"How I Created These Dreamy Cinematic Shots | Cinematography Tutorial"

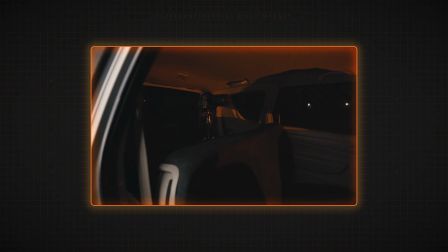[4:06]
For this I just sat in the middle seat rows in the car and then I positioned the tripod and my camera at the back of the car and then I just aimed that towards me and then obviously as you can see here I positioned the sunset lamp because the sunset lamp wouldn't really
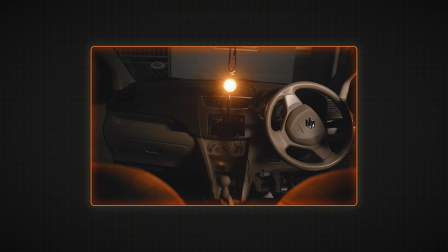[4:20]
stay on the dashboard of the car I kind of put it in a slit by the radio and then I just left it there and as you can see I
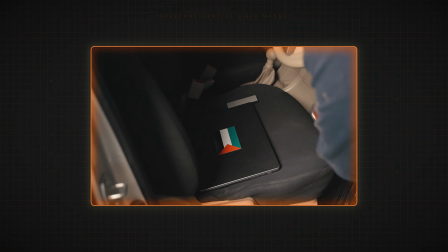[4:25]
hid the laptop which is the primary power source of the sunset lamp in the front seat and then I just plugged it in I made sure my head kind of was in center with the two seats with the two front seats kind of framing me on either side just I really like the symmetry of the scene and that was very important for me.
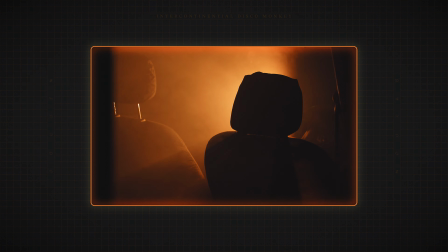[4:42]
As you can see the front seats kind of block and shape the light rays created by the sunset lamp and then also me as a character I also
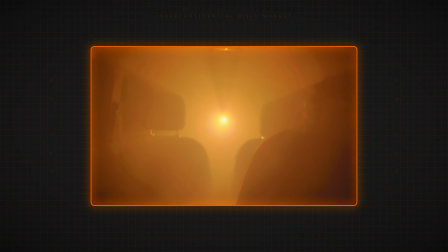[4:49]
block the light so when I move you can kind of really see the light rays moving with me and it adds to that overall effect.
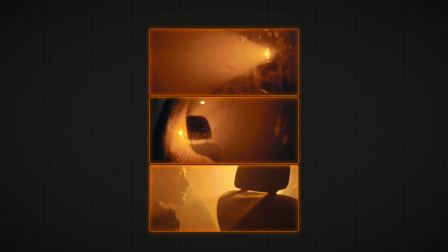[4:57]
A lot of the other shots were kind of playing around looking for interesting compositions in the car paired with the light rays as you can see with this shot
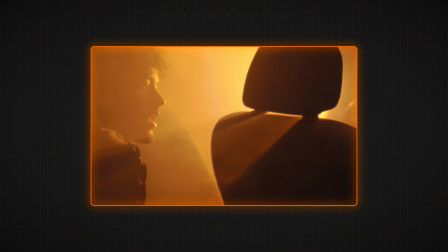[5:03]
I was kind of bending down to get something and then I saw how the light rays went through the headrest of the of the one of the seats and you can only see it at a certain angle so i kind of lowered the tripod to where it could see that nice light rays and then i had myself interact with that light is by breathing through it touching it and another thing that kind of really helped i
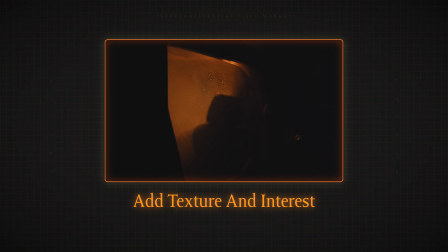[5:21]
used a spray bottle to spray down the windows it didn't actually rain that day or the day before anything like that so what i did was i just took a spray bottle and in between scenes i would keep spraying the windows to kind of add that texture of the raindrops because you can't
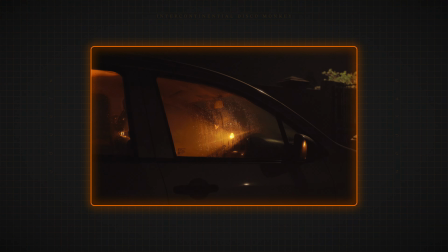[5:33]
have film door or blade runner without rain as you can see in this shot of the window and this shot here as well of the car from outside this really really adds to the overall film noir played under effect and also just adds texture and it kind of reflects the light in a nice way as well and yeah that's all I can really think of to tell you guys I'm gonna be full I'm gonna film the b-roll now so you guys can see everything a bit more clearly I'm not really thinking as clearly because I'm filming outside and I'm not very good in front of the camera when I'm speaking as well uh especially outside where um everyone around you is looking at you uh so yeah um thank you for your time and yeah bye